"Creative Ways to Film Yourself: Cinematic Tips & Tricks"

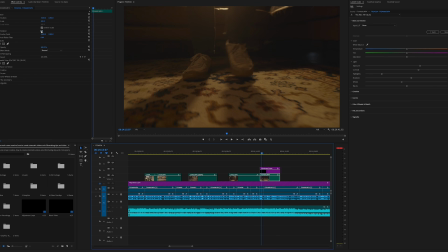(12:18)
I noticed that when I loaded this in to Premiere Pro, it flipped it on its own.
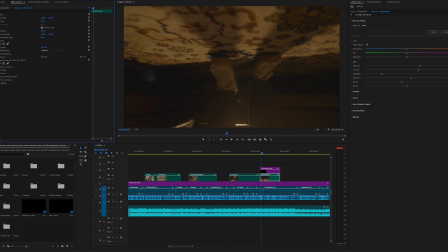(12:23)
I didn't even notice it actually at first, but if it doesn't do it automatically, all you have to do is flip it right side up and you're good to go. How I lit this is actually more important because this is a moving shot. So how do we do that without another person moving lights around?
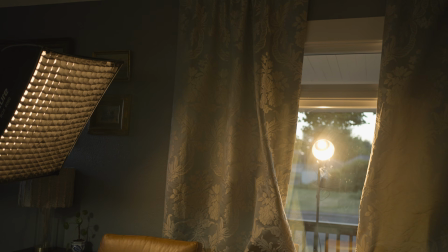(12:36)
Well, I kept the sunlight, the Molus B200, behind me,
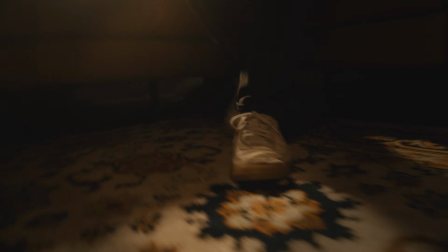(12:40)
and that also lit up the rug here and gave us that sliver of light, and that was kind of like my guide of where to walk.
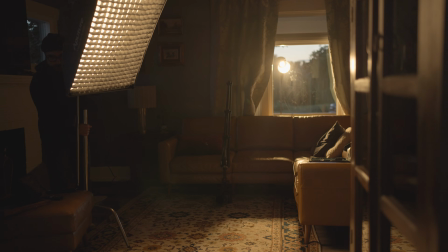(12:47)
But I noticed that it was pretty dark, and so I just grabbed the 300 with the softbox, left it at the same settings, and just pointing it downward. It just helped to bring in light into that area, but it also gave it that natural roll off into the shadows as well. Okay, so now moving on to this table scene, which was actually the day before. I had the 200 set up the exact same way, same color temperature, same percentage of light, brightness.
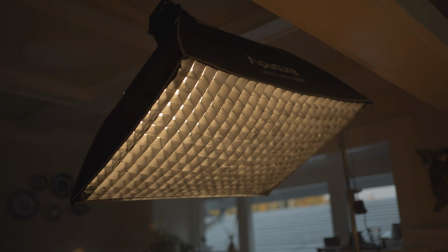(13:09)
But what was different here is that I had the 300 above me. This is technically considered a table scene or dinner scene, that's what we would call it.
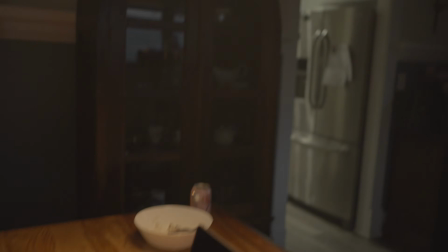(13:16)
I had the B300 on a C-stand. I pointed it downward, set it to 5600 Kelvin, and put that up in the air with a sandbag.
We're gonna get through this. We're gonna get through this.
So with the B300 in the air, I loved the way it looked, but it was creating too many shadows under my eyes, so I just tilted it forward a little bit.
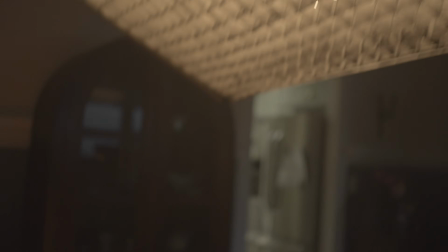(13:34)
It lifted the shadows under my eyes and just gave it more of a pleasant look.
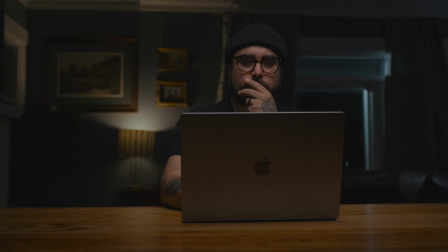(13:38)
When we switch over to the night scene, now again, that was just a match cut or a match dissolve, but the way I lit this one was very similar to the other one.
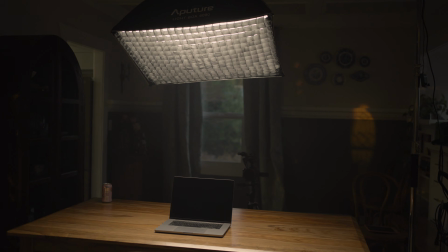(13:45)
I had my key light at the same exact position here. I positioned myself exactly the same. I left the camera exactly where it was, and basically what a match dissolve is the same as a match cut, except for it's not a hard cut. You add a dissolve in there, so you're basically stacking transitions. I have a whole video about this as well, and you get something that looks like this.
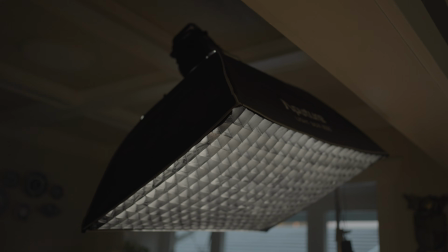(14:03)
So the way I lit it was I left the key light, I changed it to 4200 Kelvin, and then I switched my camera's white balance to 4200 Kelvin. The reason I did this is because I wanted our moonlight to look a little more blue, and I wanted to maintain the skin tones within our character. Natural moonlight in film and Hollywood and movies, it's usually represented in this cooler tone,
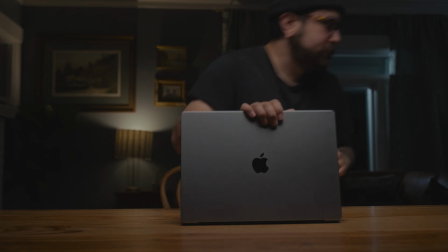(14:22)
and so that's what I decided to go for here, because again, we're going for that cinematic look or something that looks and feels like a movie.
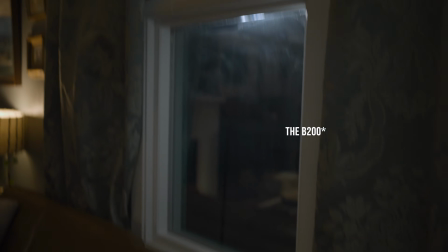(14:29)
For our emulated moonlight, I just moved it over to the side and I pointed it towards the windowsill here, and I set that to 6500 Kelvin. I only had it at 1%, which was still way too bright.
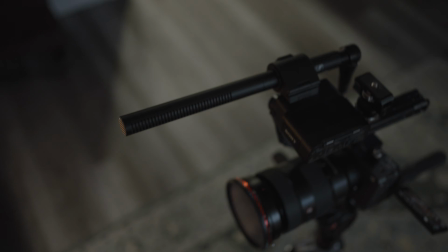(14:41)
So I had to bring the ND filter down on my camera, and I had to bring up the brightness on my key light. Because I did that, the whole room became too dark, and so I needed to fill in the room a little bit, so I actually had to add one more light, and that is just the Molus X60,
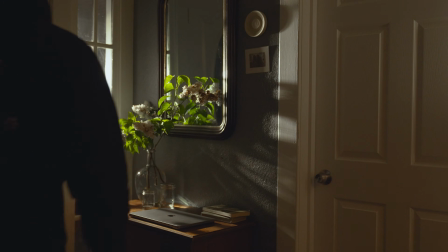(14:56)
this little 60-watt light that you've probably seen me use plenty of times. I've even done a one light video on this.
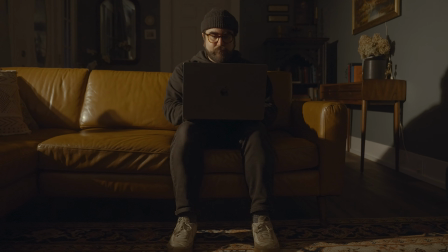(15:01)
Definitely check that out if you're looking into just one 60-watt light and seeing all that you could do with it. That's a really good video to get you started.
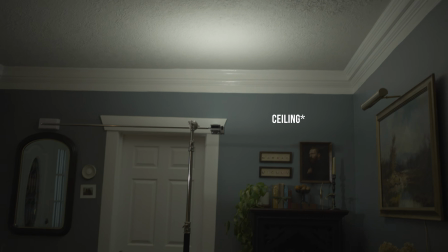(15:08)
But I used this and set it to 6500 Kelvin and just bounced that off the wall to kind of bring up this living room area.
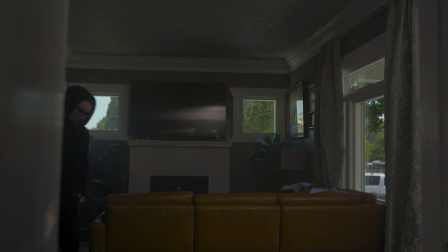(15:15)
All right, so now going into the next day, this next morning scene. Now this is where things get creative, but also super simple. And I did this just to show that you don't need a whole lot, especially if you're shooting in the middle of the day.
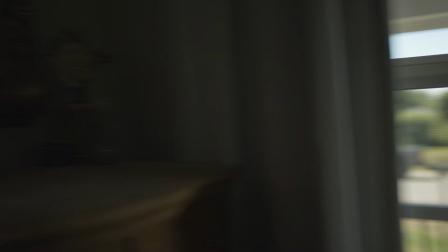(15:27)
You don't have to get super stylistic with all of your shots. You could just keep it simple and it still looks great.
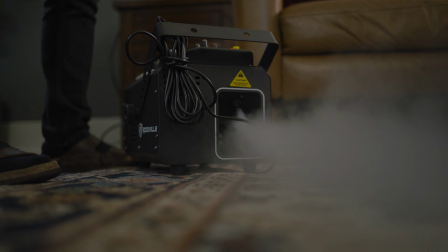(15:32)
Now, the one thing I did add here was a little bit of haze, and that's just because, you know, this was supposed to represent the next day.
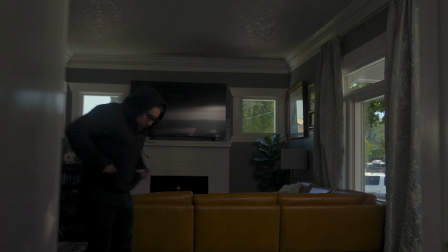(15:38)
It's supposed to feel different than the night before. I also didn't like the way this wide shot looked without the haze.
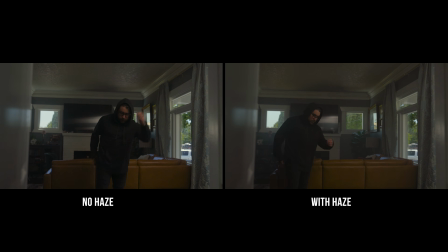(15:44)
I don't know, just for some reason, because it's such a wide shot, you can't put in a ton of lights here. And so it just felt right to me. This is just a stylistic choice. You don't have to do this. But anyway, other than that, I just used one light.
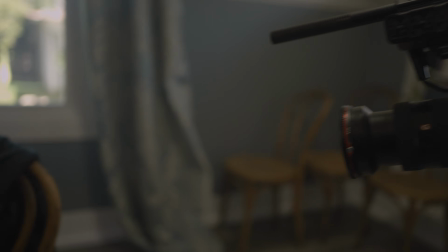(15:54)
For this first shot, all I did was set up this chair over by the window to light up the sweater and the scene itself.
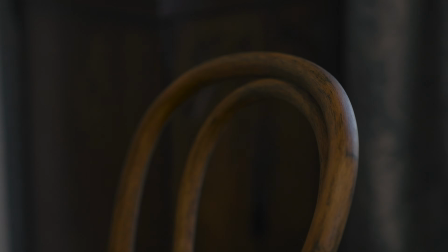(15:59)
I backlit it and that was it. So for this wide shot, I needed to expose for the window light.
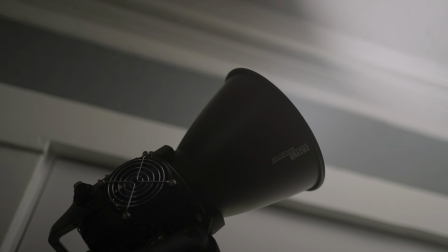(16:04)
To do that, I used the B200 straight up at the ceiling, and that bounced off to light up the subject, me.
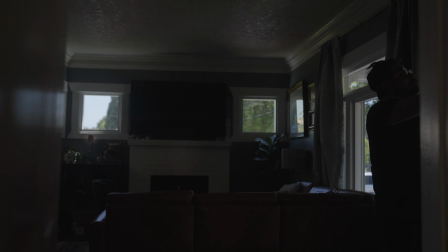(16:11)
Really worked well to light up my face. Actually, without this, it was super dark. So this worked out really well.
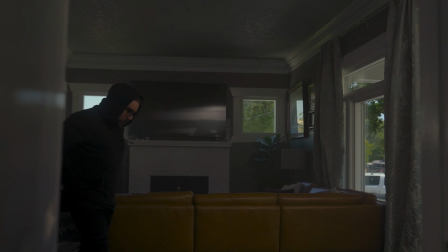(16:16)
And then I did another cut on action when I'm pulling out my phone into the kind of medium close up here.